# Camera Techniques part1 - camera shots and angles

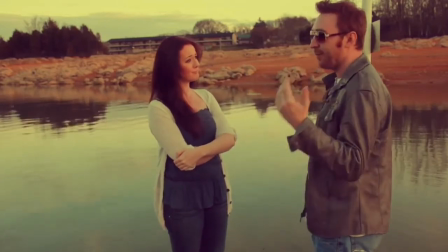[8:14] Yeah, I just kind of, rushed him out, finished early, because I kind of wanted... I was anxious to see you.
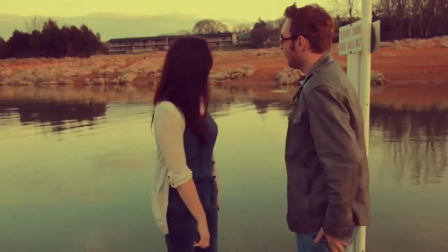[8:22] So, here I am. Good. I'm glad. It's good to see you.
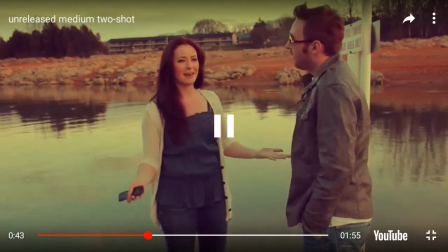[8:27] Good to see you, too. You know, I feel really bad about just popping in the other day during your lesson.
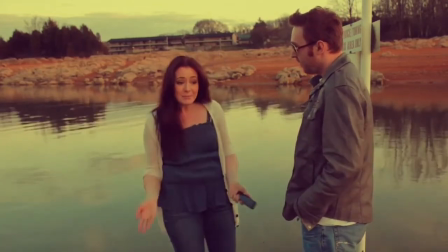[8:32] I know you were busy, but I was passing by, and I just Got this undeniable urge.
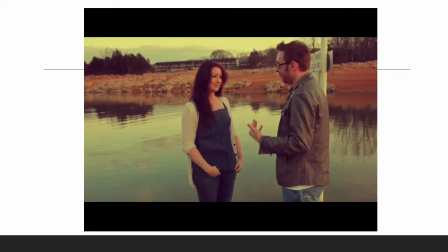[8:39]
It's just demonstrating. It's just demonstrating two people in a frame, man and a woman talking. They saying hi, no time, no see. It's just two people in a frame, but it would be more effective if there's an over-the-shoulder shot, so you could see their reactions when they talk to one another.
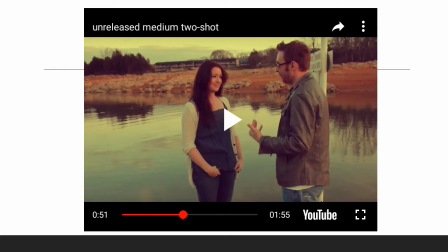[9:00]
Which I would personally thought it would be a great idea to encompass it.
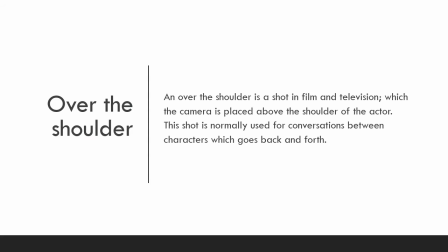[9:10]
So, an over-the-shoulder shot is a shot in film and television, and the camera is placed above the shoulder of the actor. It is normally used for conversations between characters which go back and forth.
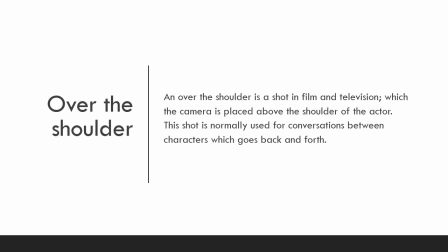[9:25]
So, let's say I'm talking to someone, like a friend, and we're just talking about our day. How has your day been? She said it's fine. Now I start talking to her, interacting.
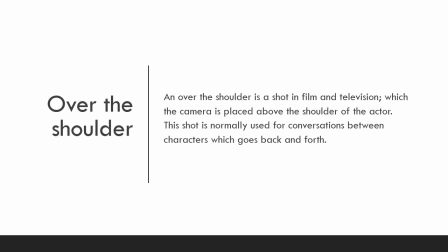[9:38]
It's good to interact with your peers. Like, this shot didn't have that effect. You could still demonstrate it even though the characters are not sitting down. Like this shot, I think it's used very well.
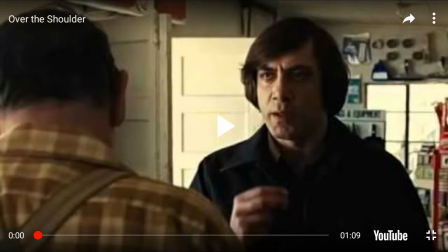[9:56]
Demonstrates characters' emotions, how the character is feeling about that person. If they're behaving very suspiciously, if they're feeling very vulnerable or very sad and angry.
Don't get any rain up here. What way would that be?
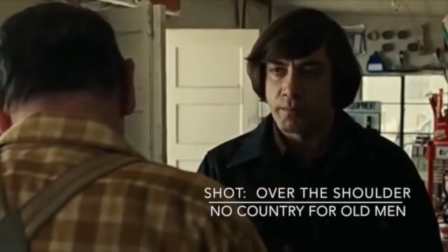[10:18] I seen he was from Dallas. Well, this is of yours.
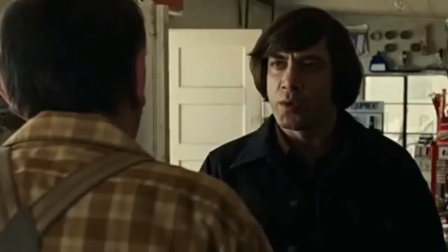[10:25] Where I'm from. Friendo. I didn't mean nothing by it.
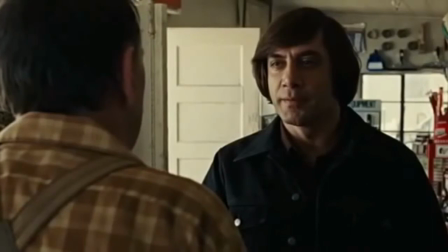[10:32] Didn't mean nothing. Just passing the time.
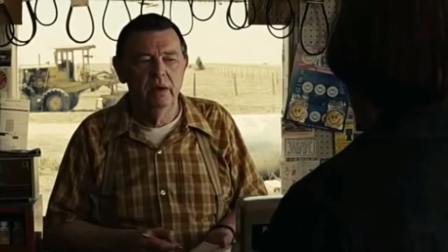[10:38] If you don't want to accept that, I don't know what else I can do for you.
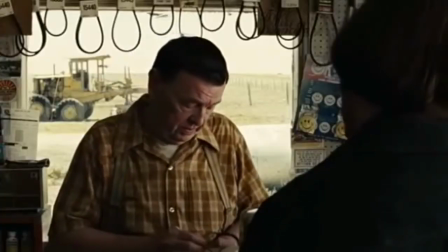[10:45] Be something else. I don't know. Will there?
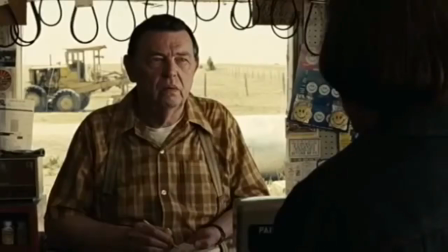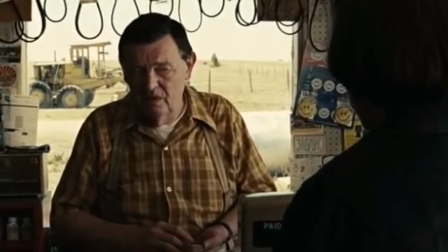[10:55] Is something wrong? What? With anything?
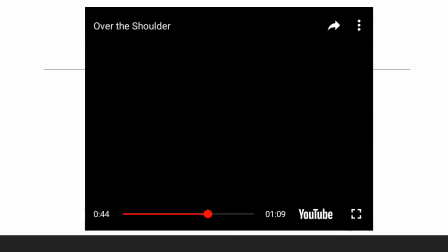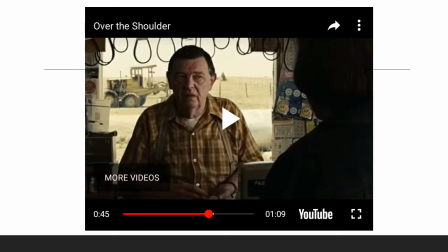[11:03]
You see two men, they're just interacting with one another. They're just seemingly engaged in conversation, but not really engaged, but like in a more tentative way.
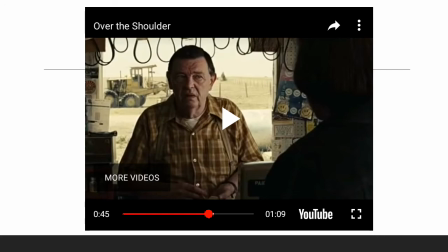[11:20]
Like one of them doesn't seem to feel the other one is acting in a normal way. He's behaving very suspiciously, very like he has a plan up his sleeve.
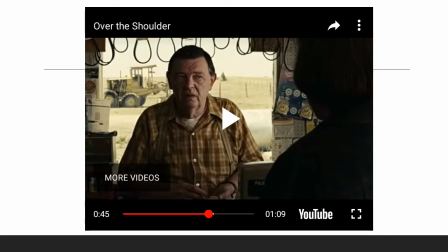[11:37]
Like the shopkeeper looks concerned about the character he's serving, the man he's serving at the till.
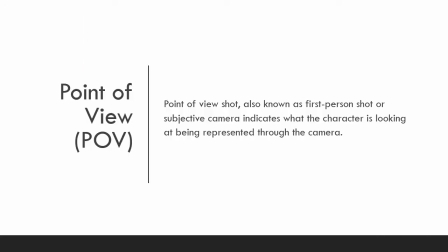[11:45]
The point of view, so this does demonstrate well what POV is,
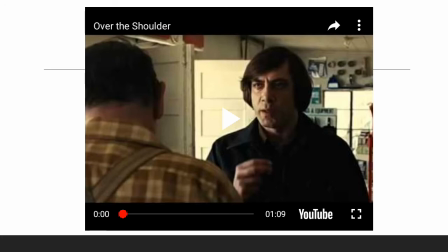[11:52]
his point of view and what he's looking at while he's talking to him. You know he's talking to him because the camera points at him. Which the other one, you know he's pointing, you can know he's talking. You can still get that effect
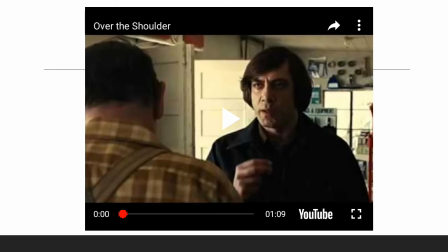[12:09]
if you see reactions of the person's face.